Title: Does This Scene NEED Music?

Today we're going to look at spotting a scene. This is a scene from the second season of Fallout, which I haven't seen, so I have no context for what we're watching. So we're just going to take it as it is. And to start out, the first thing I like to do when I'm spotting something is just to watch it through and look for points where something significant is happening that I might want to emphasize with a musical gesture or some kind of an effect.
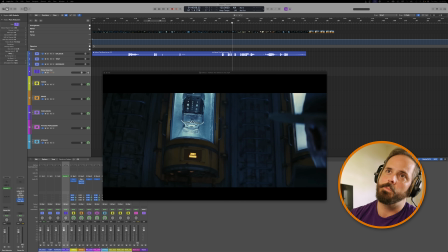So we're going to play through this thing from the beginning. I'm going to stop and bloviate when I think there's something worth acknowledging that I'm going to make a marker for as we do this.
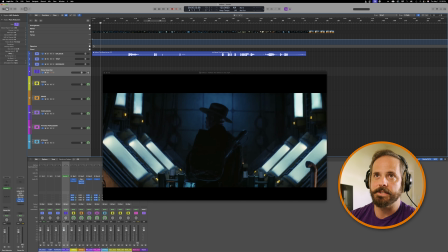So it's not too long. It's about 2 minutes, so bear with me, but let's start from the beginning.
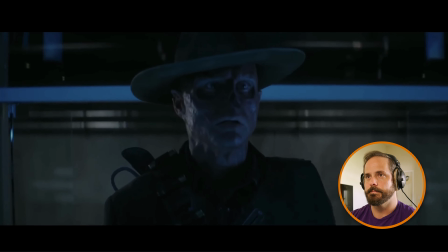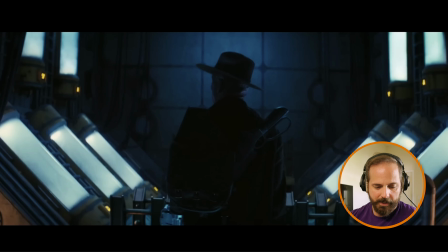Okay, so already right there, when we get to this
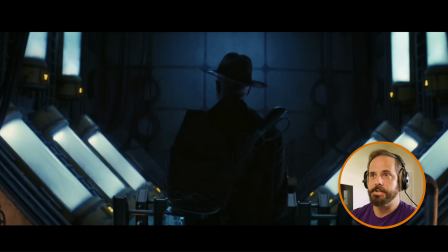reveal of this isopod chamber, it's a pretty dramatic moment. Like the camera switches from a close perspective of the main character's face to this very mysterious sci-fi environment,
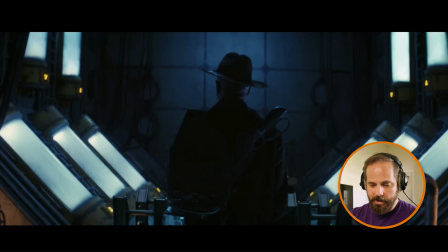which is totally alien to us as normal human beings. So that feels like a moment that might need to be acknowledged.
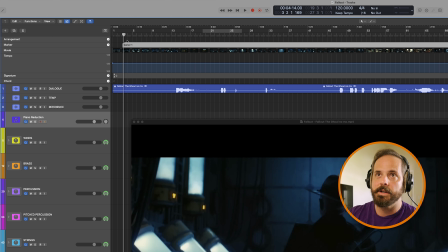So I'm going to go ahead and just add a marker there so I'm aware that it's there.
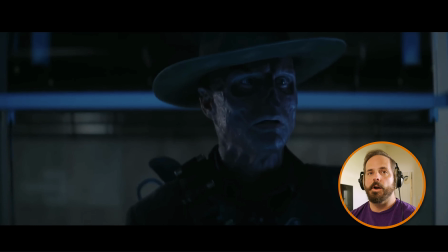All right, let's pick it back up.
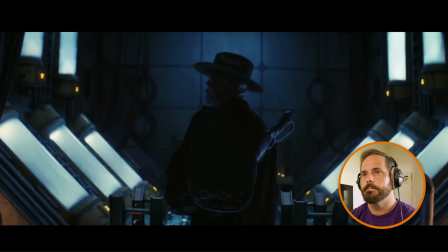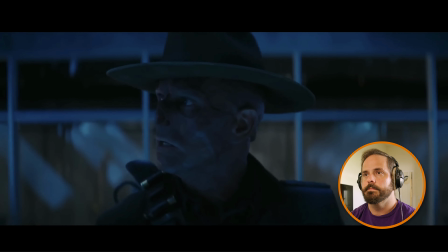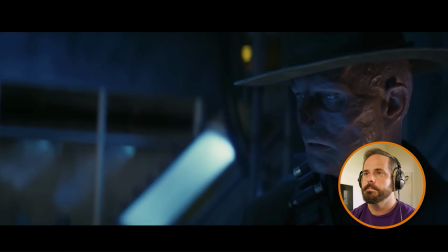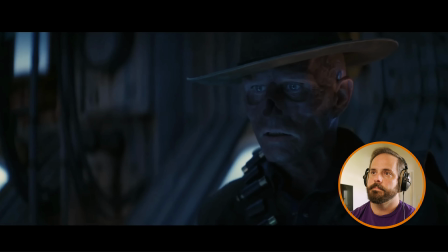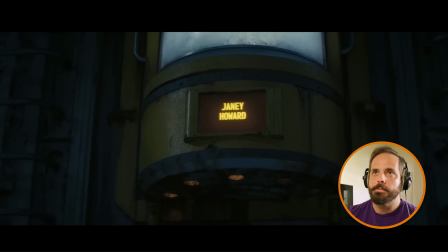Okay, getting a little help from the sound effects, so thank you, sound effects.
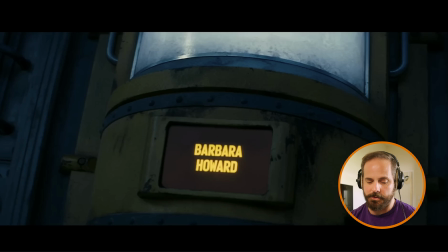This reveal of this name, clearly an impactful moment just going by the sound effects alone, but I think even without them, you would get the sense that this is an impactful moment because of the very deliberate camera movement that's happening beforehand, these very slow pans, these very beautiful shots,
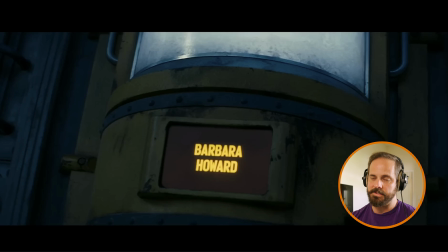and then we hit this very high contrast name, which clearly has some significance for the character.
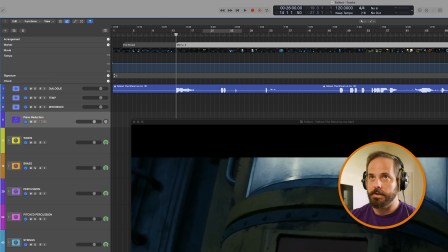So we're going to leave a marker here.
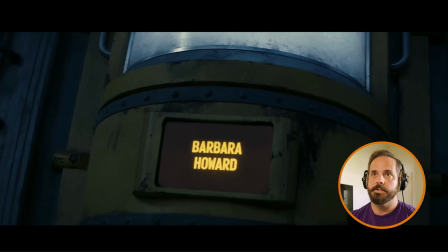And continuing on.
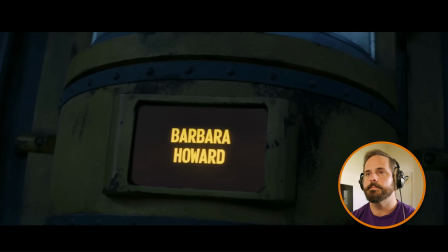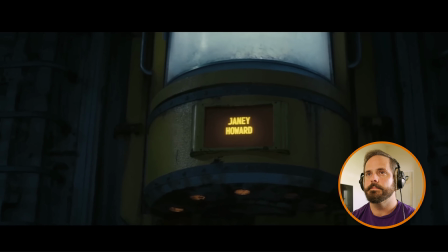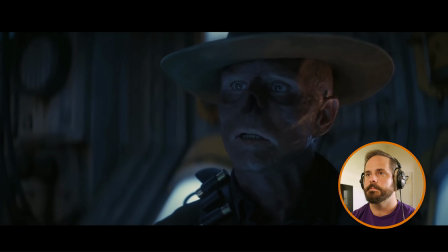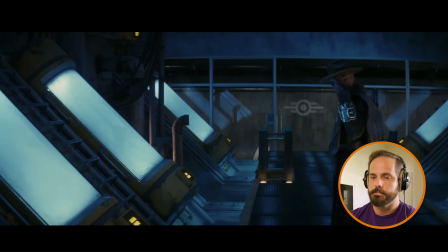Shall I open it, Mr. Howard?
Just as a point of reference, it's the first line in this scene,
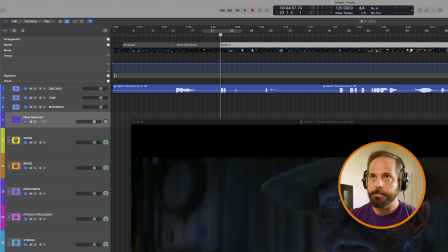so I'm going to leave a marker there so I'm aware that it's coming and get out of the way from a musical standpoint. So I'm going to use an acronym from one of my mentors, Jason Graves, and call this SOL, which doesn't mean what you think it means.
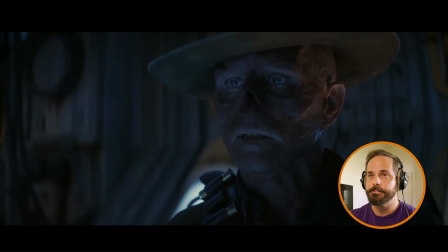It means start of line.
Shall I open it, Mr. Howard?
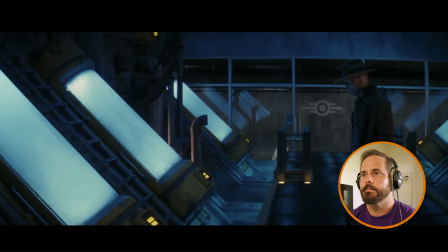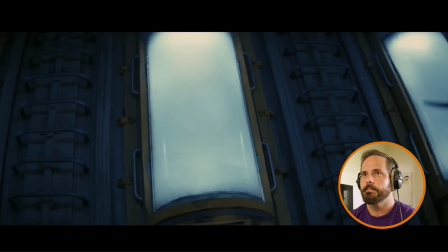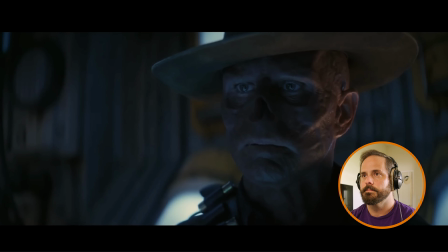Open it.
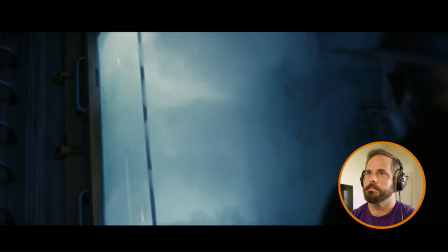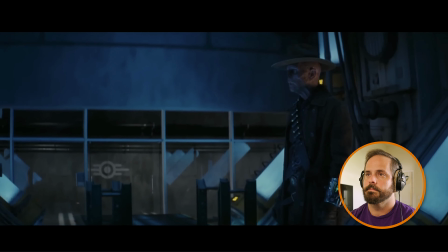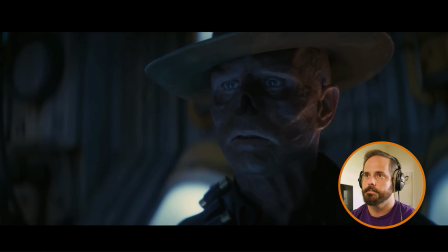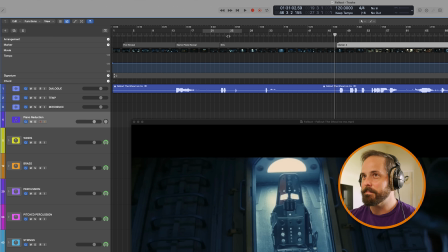Oh, I felt that. Did you? All right, pod is empty. So this very important person in the main character's life seemingly is not where he had hoped they would be. So that deserves a marker.